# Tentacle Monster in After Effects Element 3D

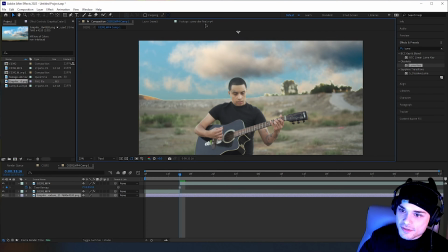I'm gonna move this like that, whatever. All right, so now we have a sky replacement, and since this is a freeze frame, we don't really have to 3D track because it's a freeze frame, like I said before. We're gonna add some storm clouds now in the back.
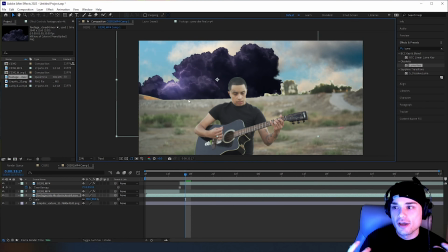And just adding on different layers and adding on more layers, it just gives it more of a realism and kind of a lot of things going on. And when there's a lot of things going on, you can kind of get away with a lot of ugliness because people can't even see it. You feel me?
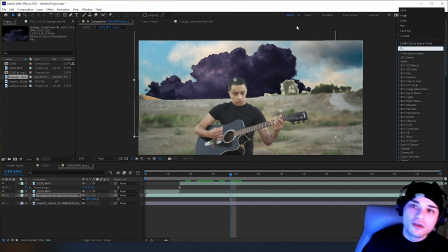So we have some storm layers, and for the storm layers, I pretty much just color balanced them. They're yellow, so I just go into my effects and presets, color balance, drag onto the storm, change it to yellow,
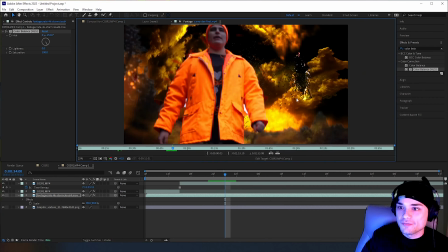increase the saturation, and that looks exactly like how it was in the video. And since this video was about Sunny Dee, so it was orange, went with the theme. So now if we look at the video, the next thing we have to do after you layer all your clouds is this portal.
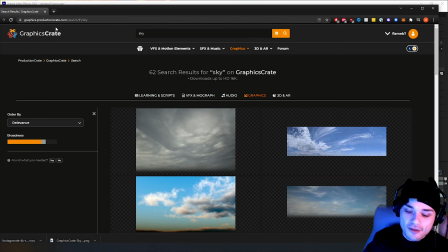Again, that's straight from Production Crate. Like I said, they're not sponsoring this video, but they just have a lot of good things for free.
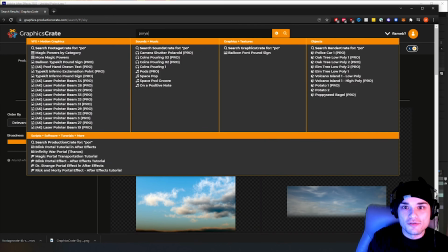So if you look at portal,
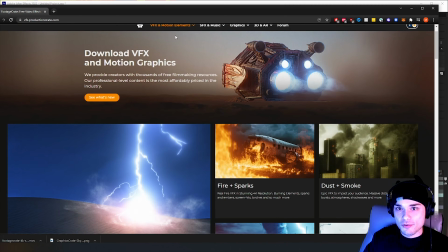if you look up in VFX motion and look at portal, and I used exactly this one.
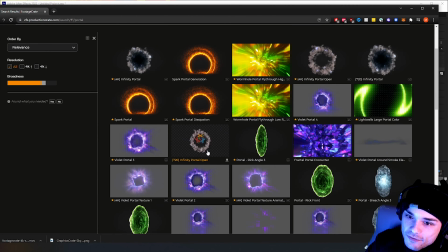You can use the 720p one or this infinity portal. We're just gonna go ahead and download the same one.
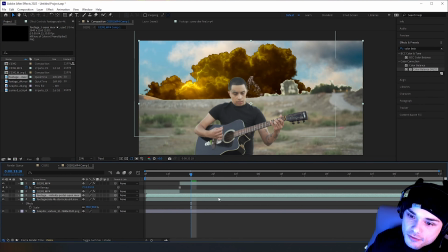So we're gonna drag our video portal in, or a portal, and we can see it here in the back. And we're just gonna put it right here. Do something like this. I'm going to scale it down and do something like that.
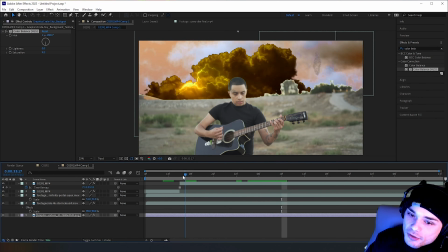So now you can see we have the portal opening. It's the exact same portal. I'm gonna color balance. I'm gonna put color balance on the portal now, just because I believe the portal was orange as well. You can see right here, and I'm gonna do that right now.
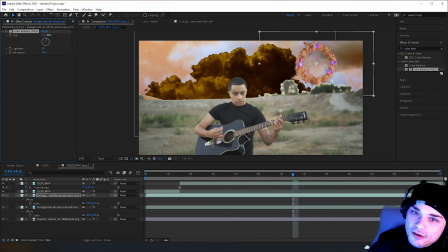Boost up the saturation a little bit and make it close to the original color. Obviously, you guys don't have to do this. Don't do this because I'm just making it orange because that was the original, you know. And you guys should take the concepts from this tutorial and make your own things. You don't have to copy straight from the tutorial.
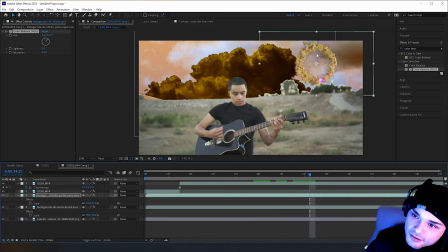So now we need the black part for the portal to come on, because right now it's just nothing.
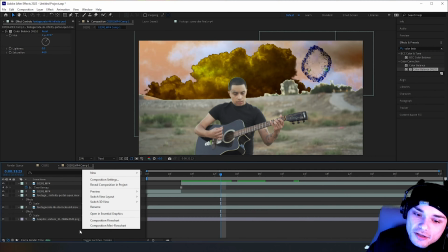But to get the black, we're just gonna add a new solid. Right click on your timeline right here, new solid.
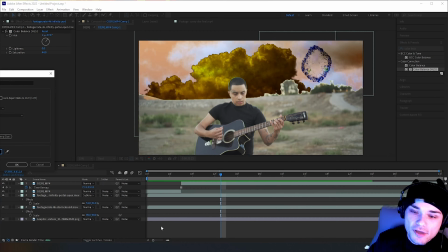Make this black. Okay. Click OK.
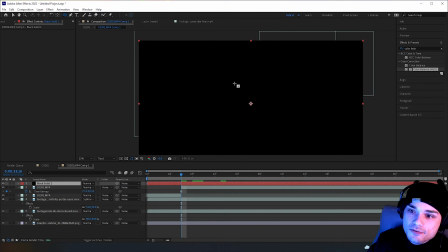And now I'm gonna go right here to the top, ellipse tool, make a little circle, and then we're gonna adjust this mask as we go.
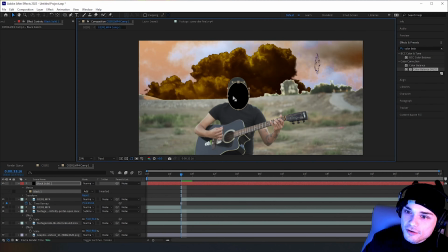So I'm gonna move this mask all the way over here. Let me select it, move it to the portal. And remember, since it's not a video, it's just a freeze frame, we don't really have to worry about that much. We can just kind of put everything in the same spot at once, and yeah.
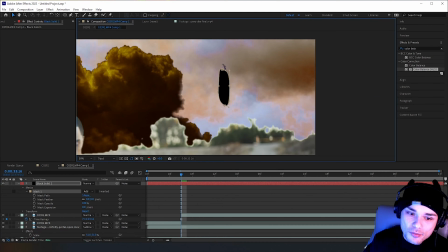Now I'm gonna adjust the mask to the portal as the portal opens, and I'm also gonna bring the black solid underneath my portal so I could see the portal.
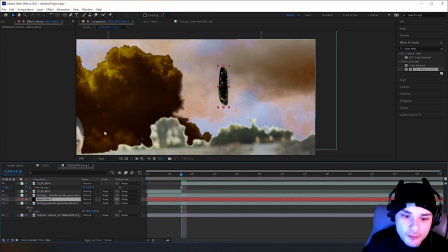With the black solid selected, I'm gonna press M on my keyboard to show the masks.
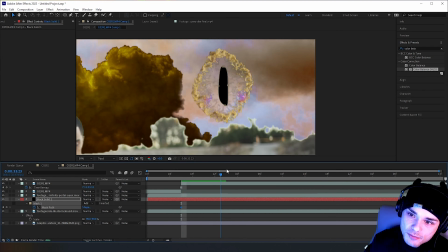Okay, I'm gonna keyframe this mask path, and as the portal opens up, I'm going to adjust the mask to the portal.
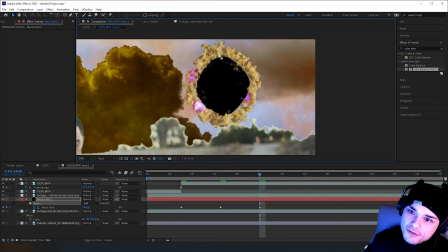Keep going, and since the portal is on top, we can kind of just make this ugly behind it,
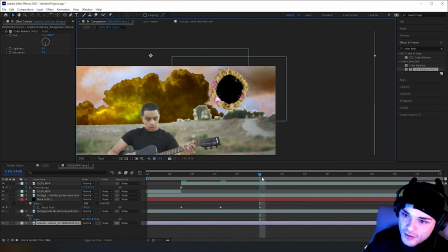since the portal is covering the darkness or whatever, the edge of the mask. And so yeah, we have a portal. You can add some space and stuff, something like that, and that'll look cool. I added an eye, which we'll get to later.
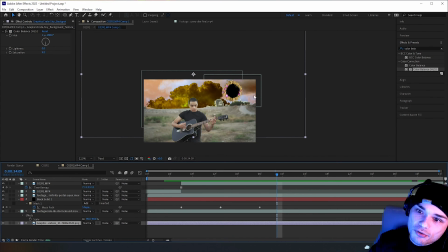So now if we look at the video, we have a portal opening up and crazy clouds in the background.